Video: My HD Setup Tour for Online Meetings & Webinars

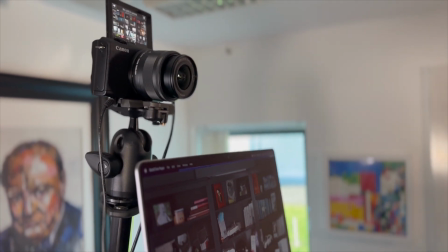[4:07]
I'm certainly not using the camera in the computer, but I don't even have like a Logitech or something like that.
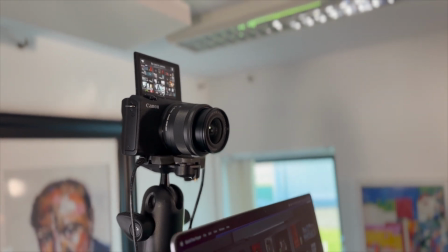[4:11]
I've got an actual digital SLR here, which is a Canon. I'll put the specifics on the screen so you can see what model it is.
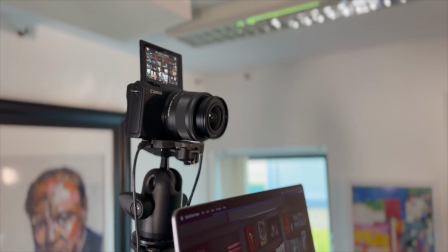[4:18]
They do a nice range, all of which can be hooked up to the computer, and it gives you this really high definition look.
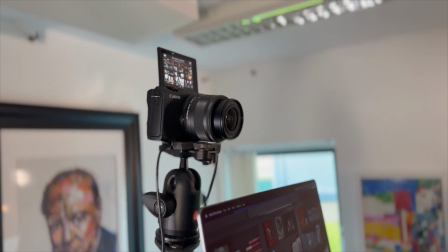[4:24]
So you're in focus and you have this shallow depth of field, so the background's blurry.
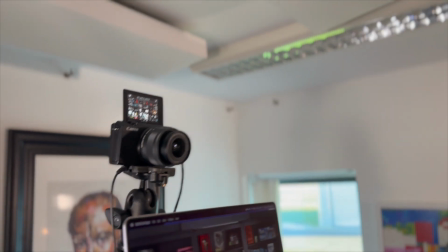[4:28]
When you look at me on the screen, and I'm telling you, when people see this, they will say, wow, that looks good. They will be taken aback by the quality of this. This camera's like 500 quid, right? But to my mind, it's worth spending that on it, because people will comment on it. If what you're saying is of value, if you want it to be kind of immortalized in video forevermore for people to see in years to come, right? at least spend a lot of money on the tech to make you look as good as possible and sound as good as possible.
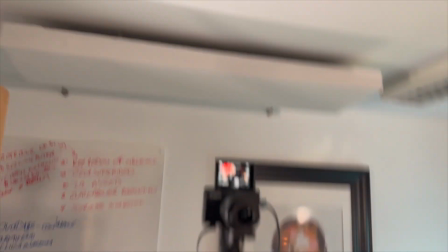[5:00]
So to my mind, it's a real worthwhile investment. And as you can see here, I have the screen pointing towards myself so I can see what I look like.
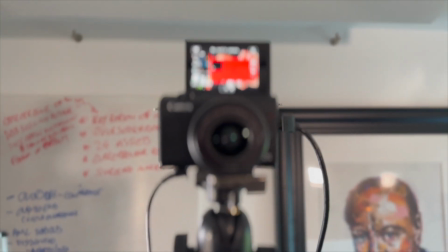[5:08]
And I try to stare into the camera lens because that's your eyes looking back at me. So you'll see the difference on here. If I look at the screen on the camera, this is where my eyes go. If I look into the lens, I'm actually looking at you. And then if I look down to the screen, you'll see my eyes drop here. So you really want to be staring into the actual lens if I want to be looking at you.
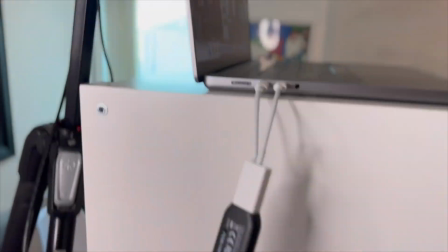[5:27]
The only thing you need then to hook the camera into the computer is this here, which is an Elgato Cam Link.
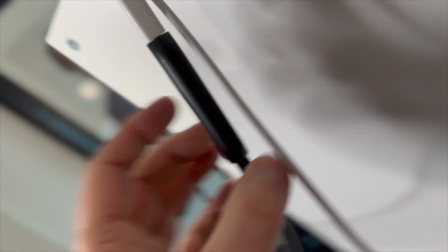[5:36]
That's the only thing required that goes into a HDMI, into USB, I think it is.
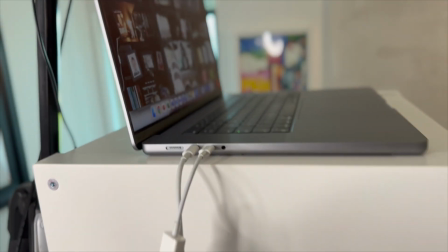[5:41]
And then into USB-C, I've got another connector there,
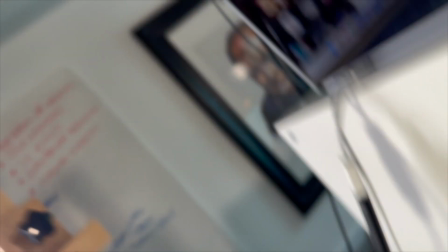[5:44]
but it's that Elgato HDMI link that you need that takes this high quality image and actually gets it onto the computer.
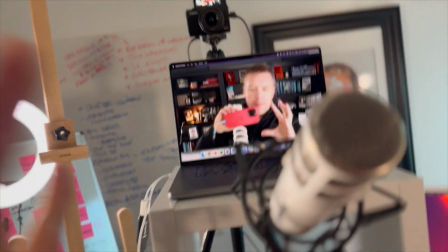[5:51]
So the two key things here are high quality camera, high quality audio, and those two things are really essential.
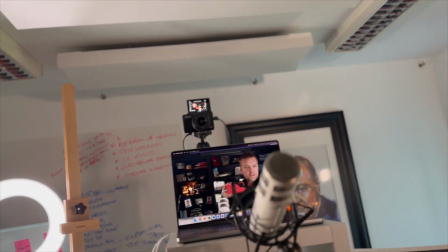[5:59]
I'm going for a standing up view. And now let me take you into lighting next, should we have a look at?
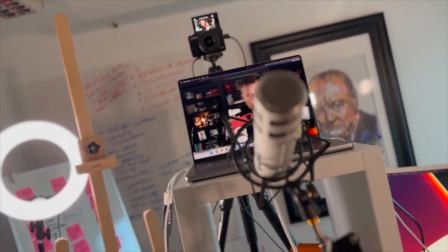[6:07]
So lighting.
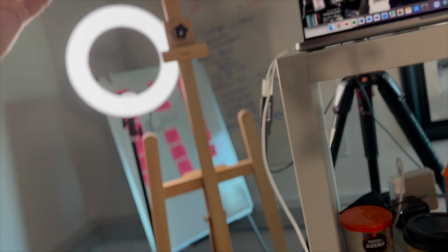[6:08]
This ring light here I find to be good to get a nice glow here on my face to light me up from a frontal position here.
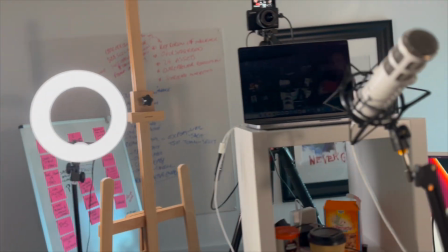[6:16]
I've got a side light here that you can see that's when you're on this screen is just lighting up this side of my face. At the back here, we have another one that's set to be a little bit brighter. You can have this more,
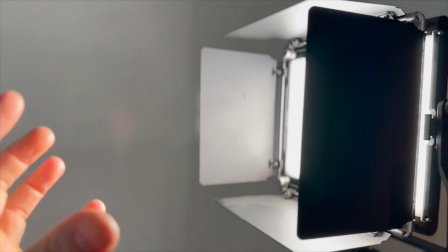[6:30]
it's set up, it's funneling the light here as you can see, and that's to light the side of my head. So you see this glow here on my face, this panel. What it does, it kind of gives you this bit of a glow and it picks you off the background. So if you, I've been very interested in interview styles and watching the lighting of them. So they'll always have a light behind you to give you this halo effect, and it helps to, you know, you can just see it glancing off my shoulders as well.
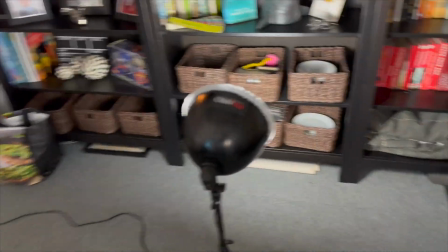[6:57]
It helps to pick you off the background. And then I have this one other light down here that I'm using to light up the background.
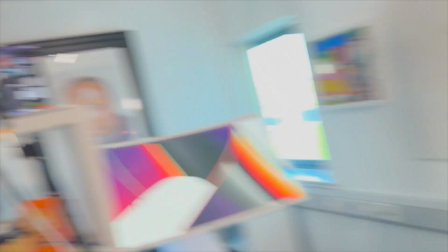[7:04]
I don't need to use that. If I turn that off, then you'll see the background will darken. I do have that one little light that's there in the corner, which is a little mouse holding that.
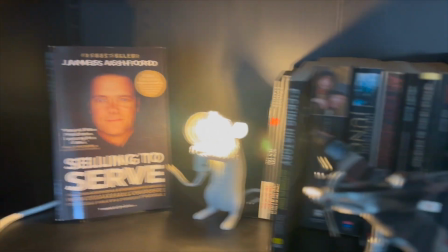[7:17]
Oh, lighting up my book, best-selling author James Ashford, hello. But the reason why I have that there is just to have a bit of interest in the background. So again, I don't have to have the background lit up, but I kind of like the aesthetics of the books and the various items on there. I think it kind of communicates a bit of something about me rather than just being a boring background.
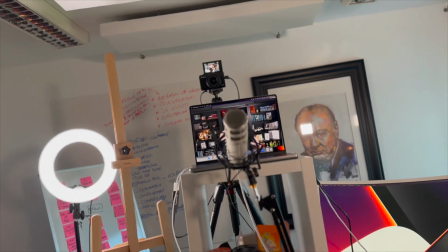[7:35]
The other thing then to note about this room is acoustically dampening the room. The hardest thing, and in fact, when I say hard, it's actually impossible, is to remove the echo of audio. You can do a lot to tidy up. You can take background noise out. If there were like trucks going past and stuff, you can actually remove that noise fairly straightforward. The thing you can't remove is echo, and echo makes it sound awful in audio. That nice dull sound is what makes it, when you hear a podcast, sound really cool. So what I do is I dampen the room with acoustic panels.
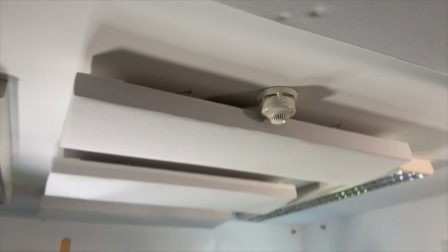[8:09]
So on the ceiling here, I've got four acoustic panels.
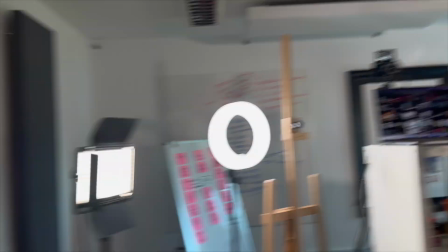[8:14]
And so I've got one somewhere to show you.